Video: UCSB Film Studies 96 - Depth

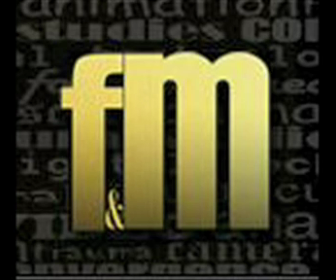0:00 Welcome to the podcast for UCSB Film and Media Course 96, Textual Analysis. The goal of this podcast is to supplement information covered throughout the course lectures and readings. Each week a video will be posted that clarifies a significant aspect of textual analysis.
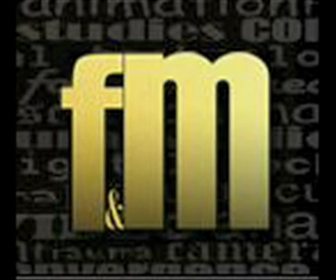0:15 This week the podcast will be focused on the concept of spatial depth as outlined in the reading from David Bordwell.
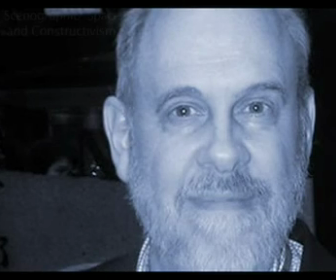0:22 Bordwell's explanation of the effects of cinematic space, or what he calls scenographic space, assumes a constructivist perspective. Constructivism is a branch of philosophy related to Bordwell's overall cognitive explanation of narrative practice.
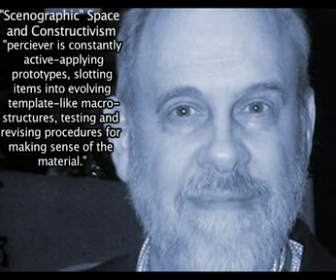0:37 He explains, the constructivist approach treats the perceiver as constantly active, applying prototypes, slotting items into evolving template-like macrostructures, testing and revising procedures for making sense of the material.
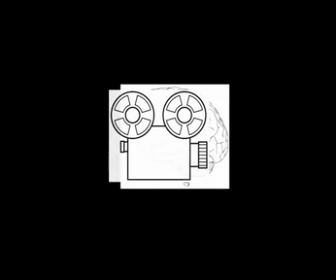0:52 The construction combines elements of style with lived experience and narrational logic in order to construct a familiar or believable fictional world.
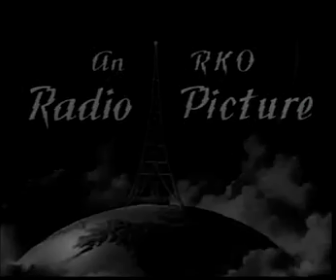1:00 As an example, consider two masters of cinematic depth, Orson Welles and cinematographer Greg Toland.
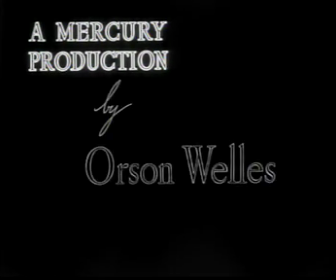1:08 Innovators of deep focus,
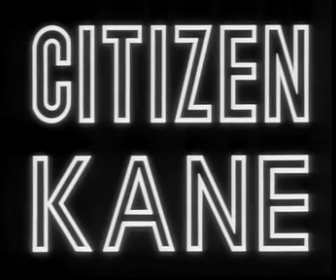1:09 these filmmakers utilize cinematic elements to emphasize spatial depth in order to reveal narrative tensions and thematic associations.
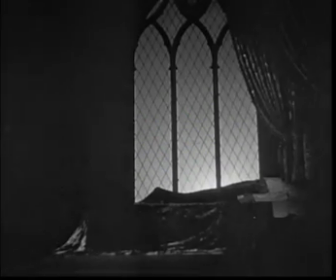1:17 In the film, Citizen Kane, cinematic depth is invoked to emphasize Kane's narrational destruction and disconnection with his past.
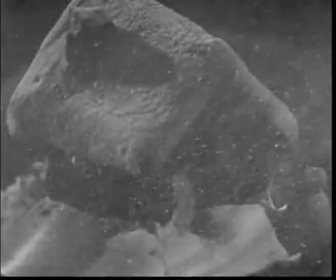1:26 Depth illustrates that the path to power results in isolation and regret.
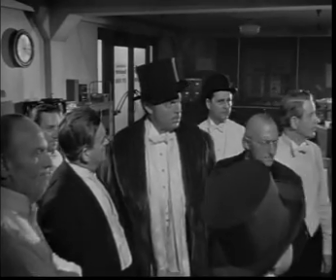1:31 This scene from Citizen Kane begins after an embarrassing opera performance.
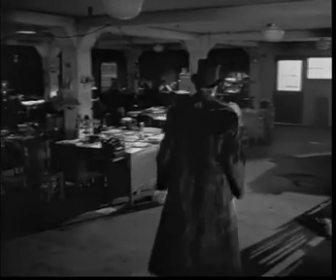1:36 Kane's old friend is writing a negative review and will be fired because of it.
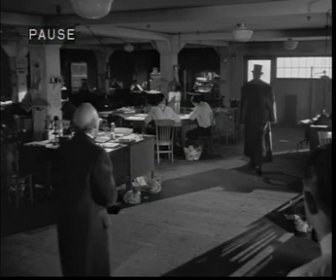1:41 Here, several stylistic elements create an extreme depth within the newspaper office. Perspective is invoked through the creation of orthogonal lines, emphasized by the path between the desks and the overhead lights ending in a vanishing point at the lit back office.
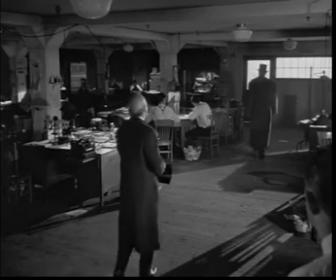1:56 Lighting is used to indicate the area of importance, the confrontation in the office.
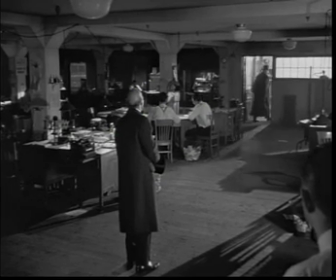2:01 Shadows are used throughout the scene to dramatize the impact of the confrontation. Overlapping contours occur with this foreground character.
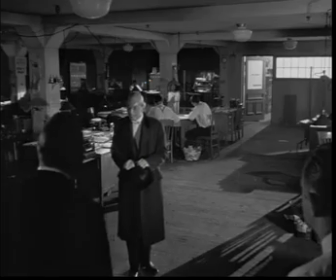2:10 Figure movement is shown through Kane's path to the office. Each of these elements construct the depth of the scene.
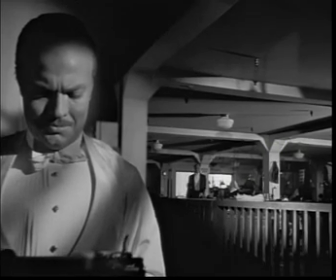2:17 The viewer constructs a schematic map of the area, completed by contextual information. The space is huge, yet the goal of the scene is emphasized by depth cues.
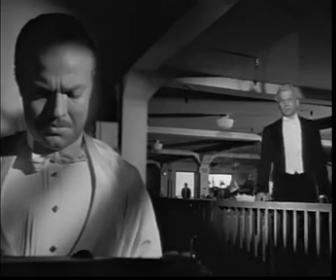2:27 The impact of this character interaction, the separation of old friends,
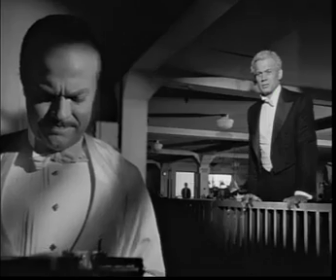2:31 is punctuated by a following scene in which the construction of depth is repeated, removing any doubt of the scene's significance.
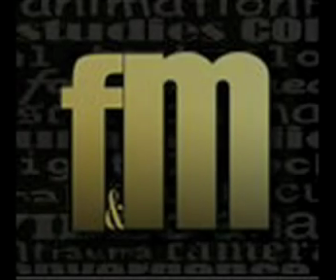2:38 Well, thank you for listening to this week's podcast. Expect another exciting installment following the next assigned reading for the course.
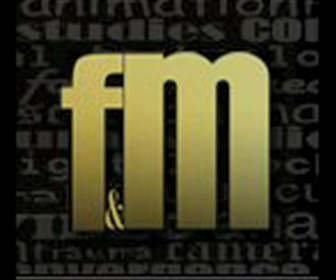2:45 If you have any questions or comments regarding these podcasts, please email me at etussey@umail.ucsb.edu. Until next time, this has been Teaching Assistant Ethan Tussey, and I'll see you in class.